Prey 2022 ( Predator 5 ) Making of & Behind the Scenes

Because of all the things I said. And also, like, it was not in the hands of an indigenous, it was not in the hands of an indigenous director or an indigenous writer originally. And that is scary, to be honest. But the thing is, when you walk into something with somebody who is not just an incredible artist, but who is also a kind and thoughtful person, and who asks questions, and who gives everybody a voice and who genuinely wants to learn for the film but also just out of curiosity and out of life and history that is the most wonderful thing that you could walk into as a filmmaker as an actress as a person of color whatever it is and that is like I mean that with my whole heart is like truly he is the picture of a good ally. Wow. That's it. That's it. If you are French who are not having a bad tragedy girl, This is the casting crew of Prey, thank you guys for having us.
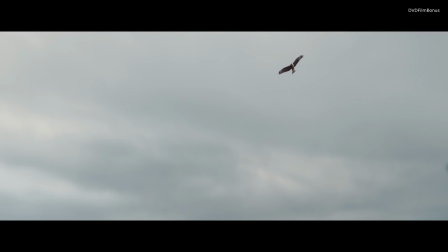Hey everyone, this is Dan Trachtenberg, director of Prey. And some scenes came up in a discussion in the audio commentary track
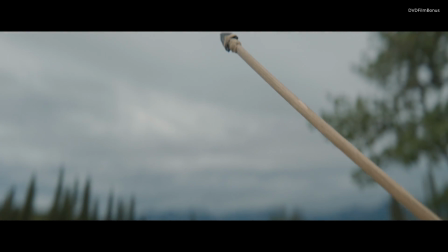that we wanted to share with everyone on this disc and give some more context.
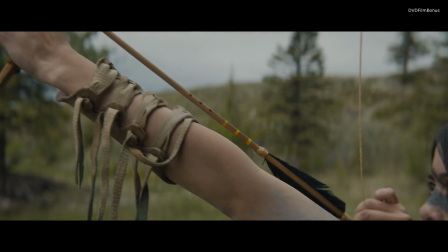So this scene here was at one point the opening of the movie.
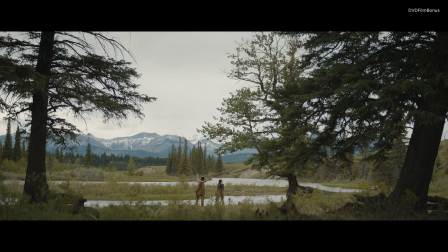We actually started on an entirely CG shot following an ant eaten by a fish. grabbed by a hawk,
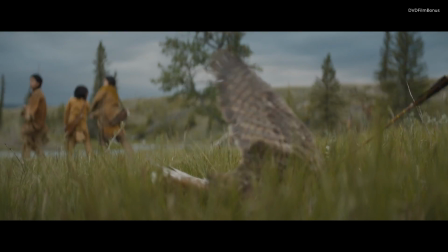and then the hawk shot out of the sky.
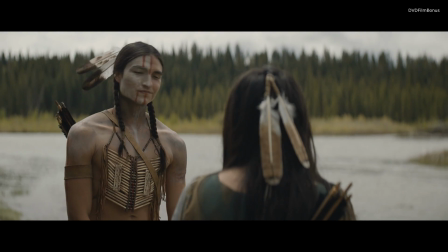And then that was going to be too expensive, and then we actually repurposed that idea to include later on in the movie, in the snake-mouse-predator scene.
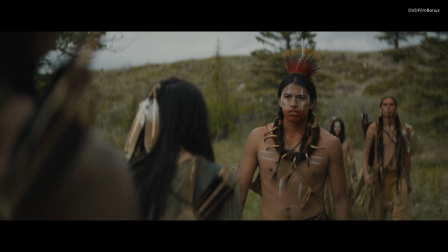This was originally our opening. We felt that it was...
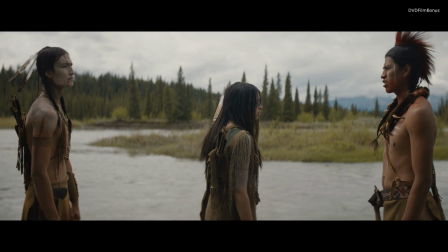And it was shot in Comanche. Early on in the process, we thought the whole movie might be shot in Comanche.
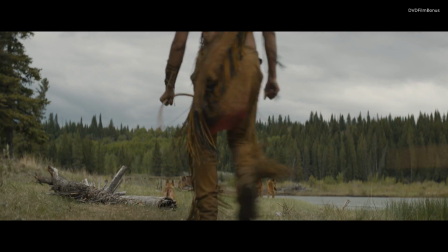And then it became just the opening, And so this scene would have played out entirely in Comanche and then transition into English when she gets into her teepee.
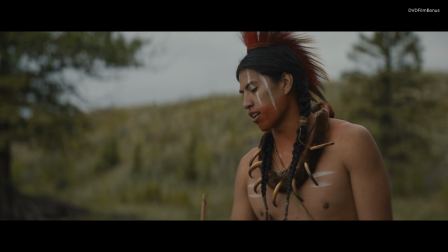But that all evolved, of course.
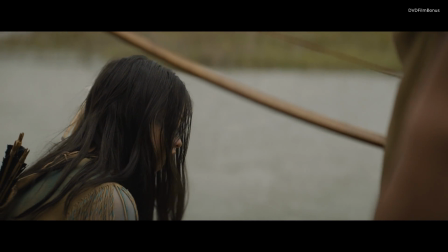The other reason why we didn't feel this was the best way to open was it was very focused on these other hunters coming through, this wasape,
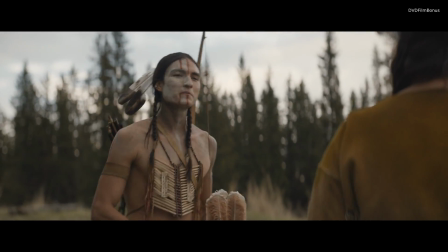and the other guys laying it on a little thick
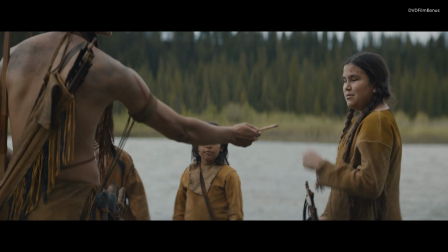and their anger towards her. and it was meant to set up that Wasape is the war chief's son,
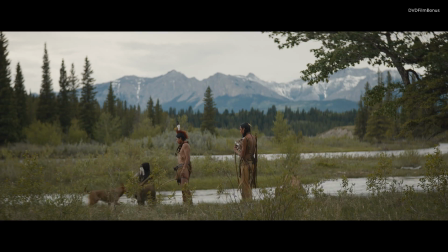which is a sort of a political, cultural dynamic that is not really important to the story.
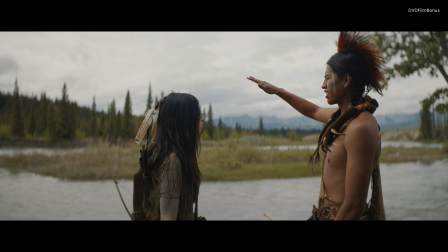And we really wanted to make sure that the opening focused on the relationship between Nadu and her brother.
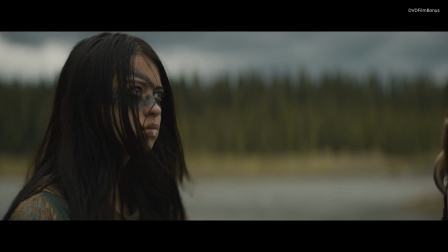Nadu, I think, also in this scene, when we shot it, came off more angsty than ambitious.
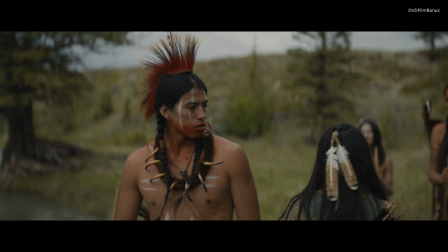So we made several changes and ended up with what's in the movie now.
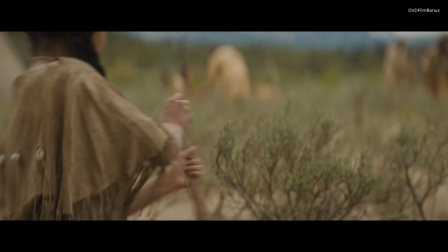Hey, everyone. This is Dan Schrachtenberg, director of Prey. And this is another scene that we spoke about in the audio commentary and wanted to include on the disc.
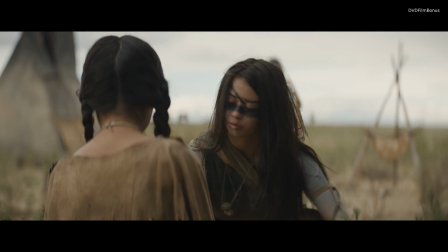Originally, this scene was tethered to another scene that was cut from the movie where the
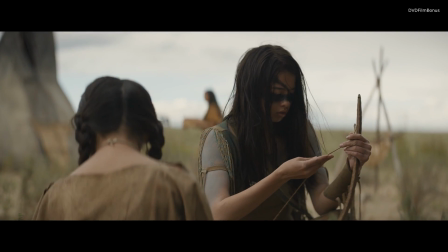war chief was talking to his wife about their band needing a new leader, a replacement.
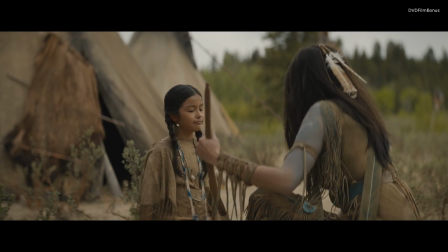And it just felt like it was sort of stamping
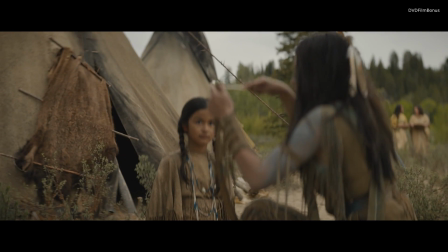on the momentum of the movie and not necessarily the most important information.
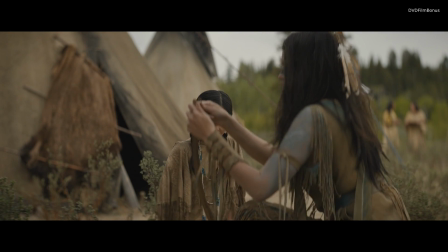So this scene, without that, even though we loved it, this little lovely moment between Nadu and this young girl just sort of had to go.
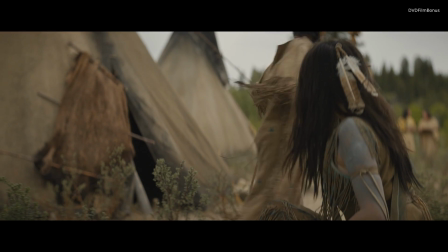The other thing I loved about this scene was setting up that the bow needs to be clean in order to work.
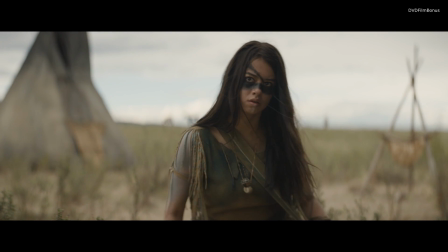If it gets dirt, it'll snap. And, of course, that comes into play later in the movie.
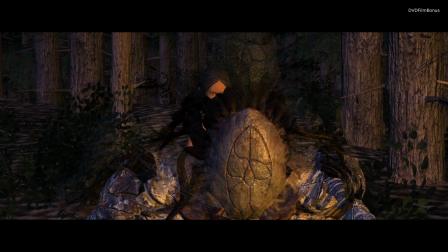Hey, this is Dan Trachtenberg, director of Prey. So this is a deleted scene that was meant to occur
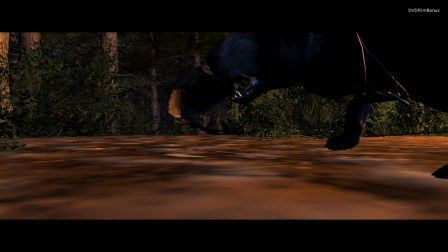after Nadu uses Big Beard to bait the predator and before the final fight in the film.